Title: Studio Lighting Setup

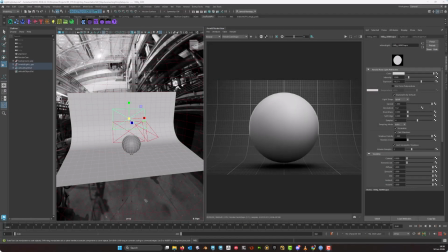Okay, so in this video, I'm going to show you a simple studio lighting setup that you can use to help present your bedroom assets more clearly in Maya. And it's not just your bedroom assets; it's really any asset. As this setup, it works for pretty much everything that you need to present.
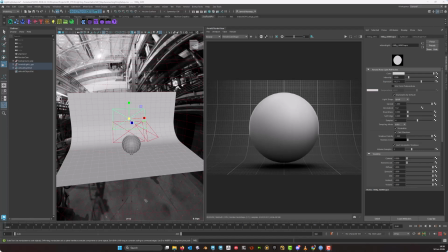So you haven't formally covered lighting yet, and this is not intended to be a full lighting lesson. We're going to go into that next term. But for now, what I want you to do is I want you to understand the basic purpose of the setup and what each part is doing and how you can import it into your own scene.
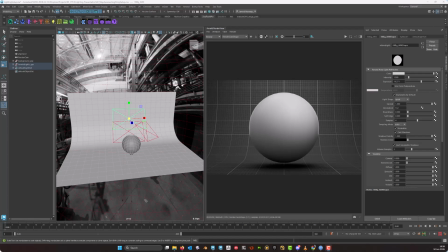So the setup includes a studio backdrop, and this is also known as an infinity curve.
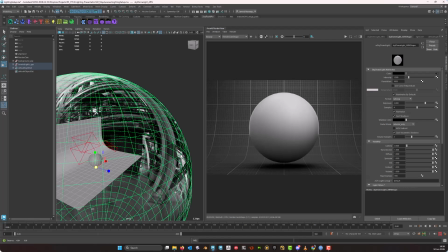And it also includes an HDR light, which we use for things like general environment lighting.
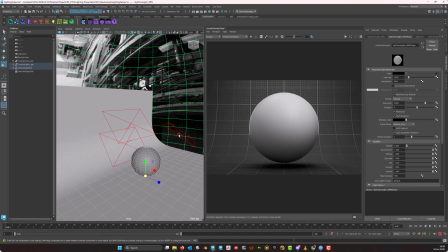And then there's these three area lights over here, and we're going to go into that in a little bit more detail in just a moment. But we've got a key light, we've got a full light, and then this over here is a rim light. So the goal is really just to give you a cleaner,
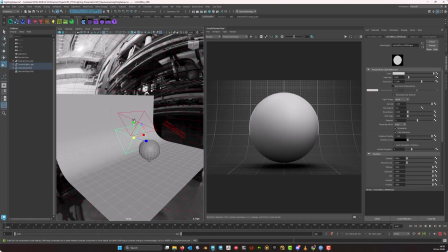more controlled render environment so that your model, your textures, and your materials can all be seen properly. All right, so what is the setup for? Before we look at how to create or import the setup, it's important for us to understand what it's even for.
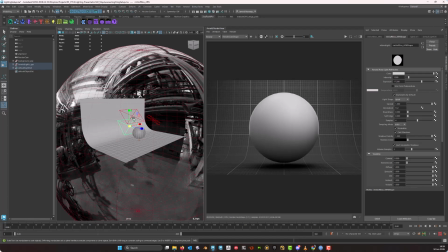And when you render an object in an empty scene, it can often feel very disconnected from the space around it.
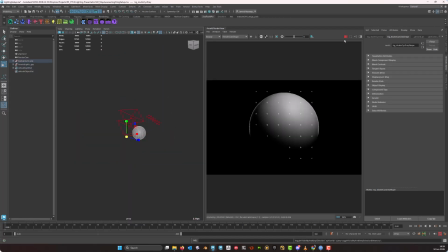And in fact, I can actually give you an example right over here. If I just hide these two things and I click render, you kind of give an example of what I'm referring to here, right? Often the lighting, it can feel sometimes too flat. Sometimes it can feel too harsh. It can feel very inconsistent, I should rather say.
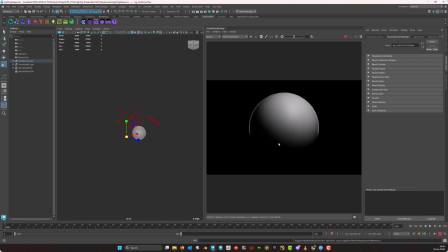Sometimes the background, it distracts from the object, and sometimes the object itself, it doesn't feel grounded because there's simply no surface for shadows to fall onto. Now, a studio lighting setup, it helps to solve all of that.
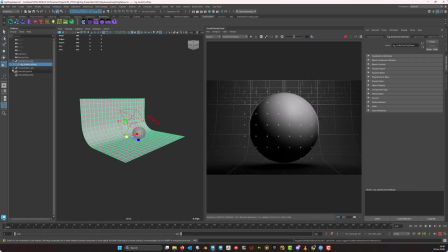If I just bring back these things, then you immediately start to see a difference.
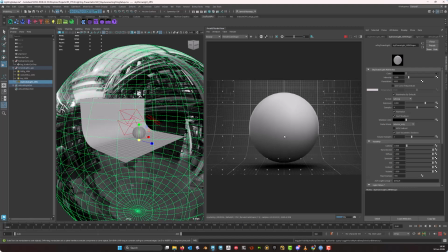So it gives us a simple controlled space where the object can sit and where shadows can be visible and where the lighting itself can be shaped in a more intentional way. It doesn't replace your final environment or scene design at all, but it gives you a clean way to present your work, especially when you need to show the quality of your modeling, your texturing,
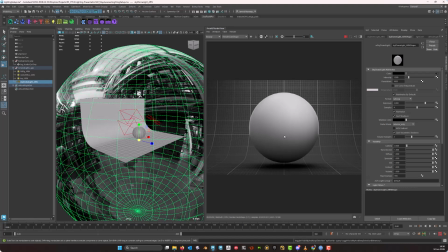your shading, and even the rendering itself. So let's have a look at the infinity curve, and that's this thing right over here, right?
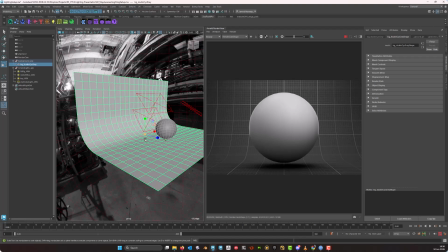So I'm just going to isolate that.
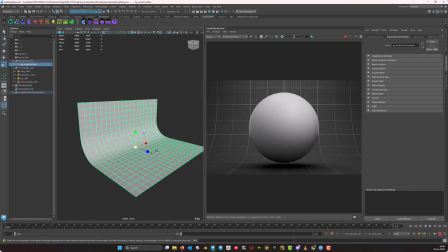And an infinity curve is basically, it's a studio backdrop where the floor, as you can see, it smoothly curves upward into the background. So instead of having a hard corner where the floor meets the wall, the curve, it removes that visible edge, right?
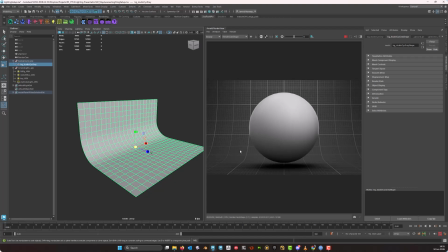And therefore it's less distracting. And this is useful because it creates this cleaner background for the render, and it allows the object to sit on the surface, but without that distraction that I just spoke of. So in this setup, the infinity curve, it's built from real simple geometry.
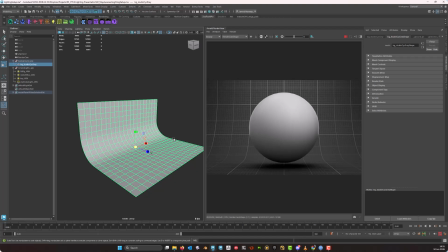It just simply starts as a cube, and then the unnecessary sides of that cube are deleted, leaving only a floor and a back wall. And then from there, the corner between the floor and the wall is beveled to create a nice smooth curve. And I'm going to show you that in just a moment. So it's a very common studio presentation technique,
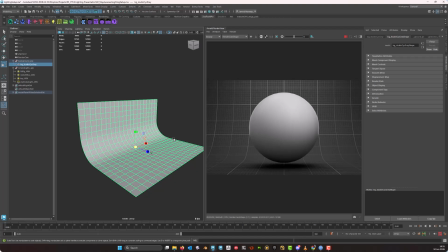and you'll see it used in things like product renders and turntables and clay renders and general portfolio presentations, because it keeps the focus on the subject itself. Okay.
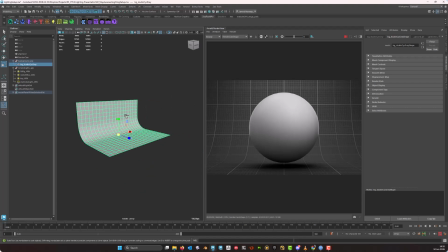Now, if you were to create one from scratch, you can start just by creating a cube.
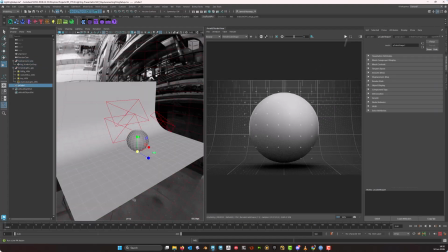Let's pause this render, and then we can increase the cube.
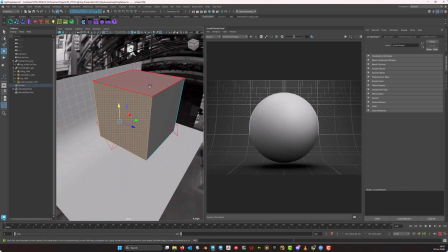As I already mentioned, what we're trying to do here is we're trying to just select the faces we don't need, and then we're going to delete them.
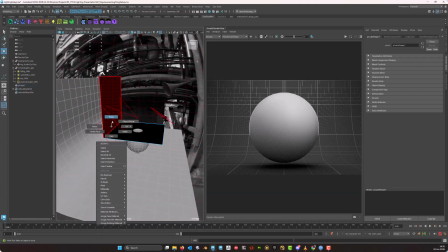And then we're going to grab this edge over here, and I'm going to bevel it.
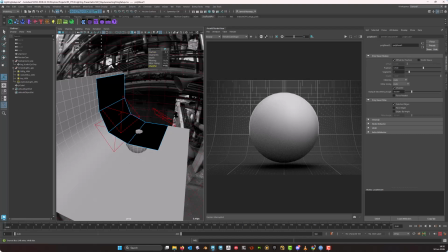And this time I want chamfer to be turned on because I want it to actually give this curvature.
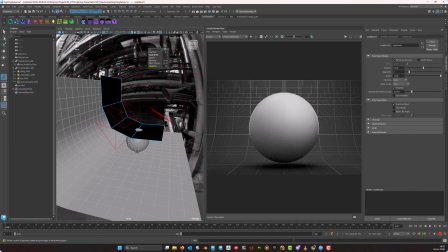But I'm just going to increase the segments like so.
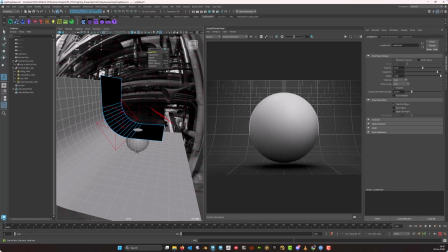And then from here, I can play with the fraction until such time as I've got an amount of curve that I'm happy with.
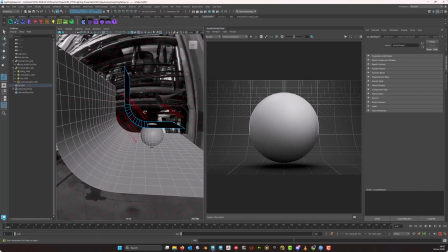And then
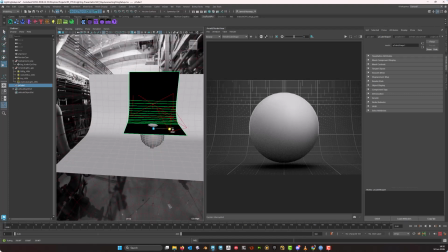we can always make further adjustments to this till such time
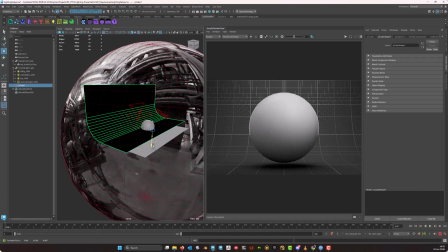as we've got it to the size that we actually want. So something like that will be more than good enough. And then a lot of the time what's going to happen is that the
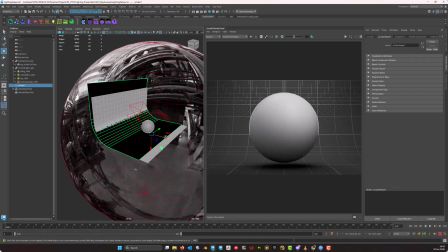faces are going to be reversed, and we've already encountered this enough to hopefully know how to fix this.
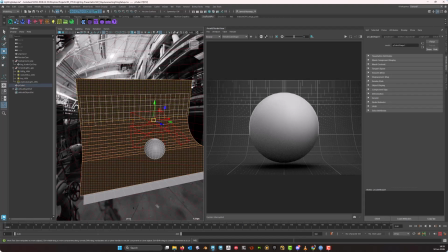We're just going to select all the faces. We're going to shift right click. We're going to say face normals and reverse normals.
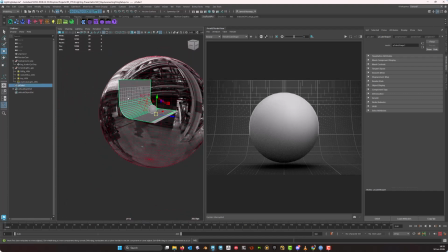And there we go. That's your infinity curve done. And that's how you create one. So the next part of the setup is the HDR and the Skydome light. So I'm just going to get rid of this duplicate because we don't need that. Now in Arnold, the way that we create an HDR is we come over here to Arnold and we say lights, and we just select this Skydome light.
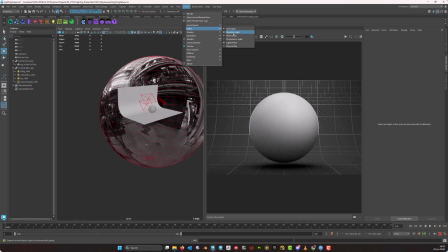And a Skydome light, it wraps lighting around the scene using a very particular kind of environment image called an HDR. And in this case, the HDR provides general lighting and reflections. Now, the important thing to understand is that HDR is not just a background image.
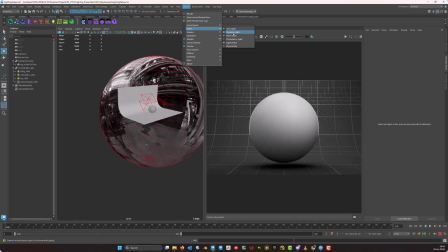It can also contribute to the way the object is lit and how reflections appear on the materials themselves. So I can give a little bit of an example here. And then if I select this material and I come over here and I just make this very metallic,
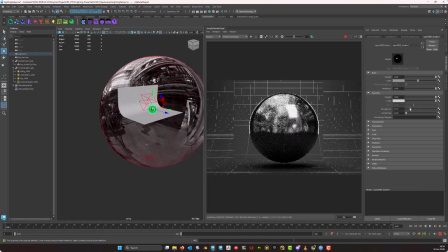and then if I dull this roughness down, look at all these nice reflections I'm getting on this material from the environment light.
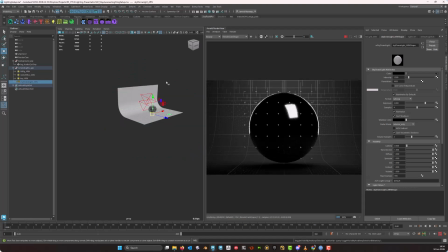Now, if I remove that, it looks very boring and it looks very, very plain and it looks incredibly fake and CG, right? So environment lights do a lot of heavy lifting when it comes to bringing a sense of
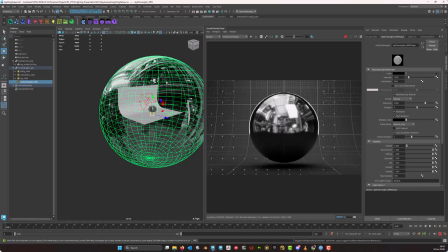realistic ambient light and reflections into our scene. Now, next up, we've got the area lights.
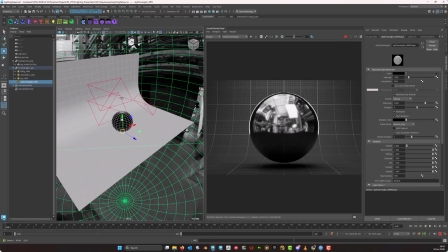So for the area lights, in fact, before we go any further, let me just turn this back to what it was.
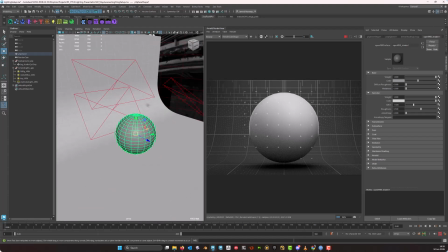All right, now for the area lights, what I'm going to do is I'm just going to select one and I'm going to hit this little icon here.
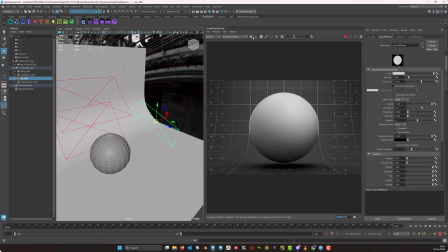It's the circle with what looks like the marching ants around it. And that's just the isolate selected.
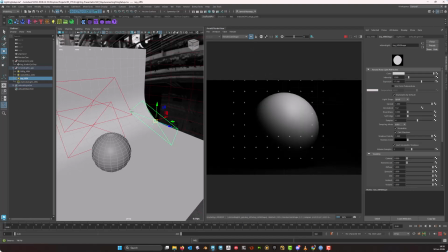So what Arnold is doing is that it's showing the contribution of only that light,
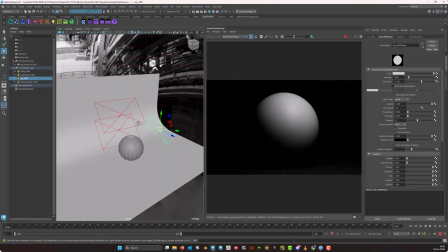which is really useful whenever it comes to setting up your lights. So we're going to start here. This is the key light. Key light is the main light. It's generally the strongest light in the setup and it's responsible for the main direction of the lighting. It helps define the form of the object and it creates the most noticeable highlights and shadows.
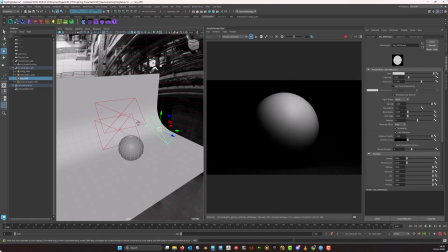There's something that you'll always hear me say, which is that key is king. So you really want to make sure that you've got your key light sorted out first. And from there, every other light that you use lands up just playing a supporting role to help establish what the look
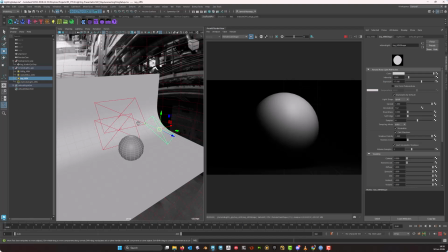of your render should be. So if we move on from there and we have a look at the full light over here,
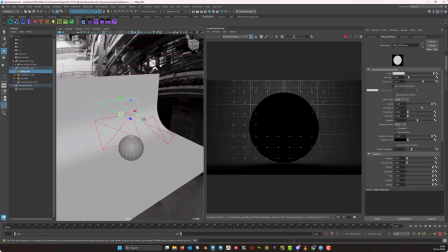a full light is generally softer and it's weaker compared to a key light. Its job is not to remove all of the shadows, but it's to gently lift the dark areas so that the object doesn't become too contrasty or too difficult to read. And you'll notice that here for this example, I'm using the full light just to illuminate the background a bit.
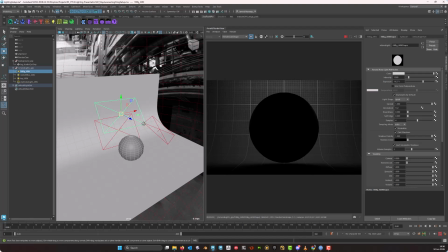And that helps to separate the main subject from the background. And it creates a very nice sense of like spatial depth and a great sense of presentation as well.
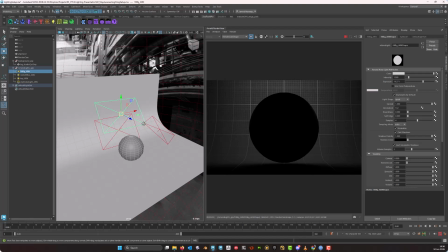And if we move on, the final light over here, this is light, and the rim light is generally placed behind or to the side of an object, and its job is to catch the edge of the object and to help separate it from the background, as you can see.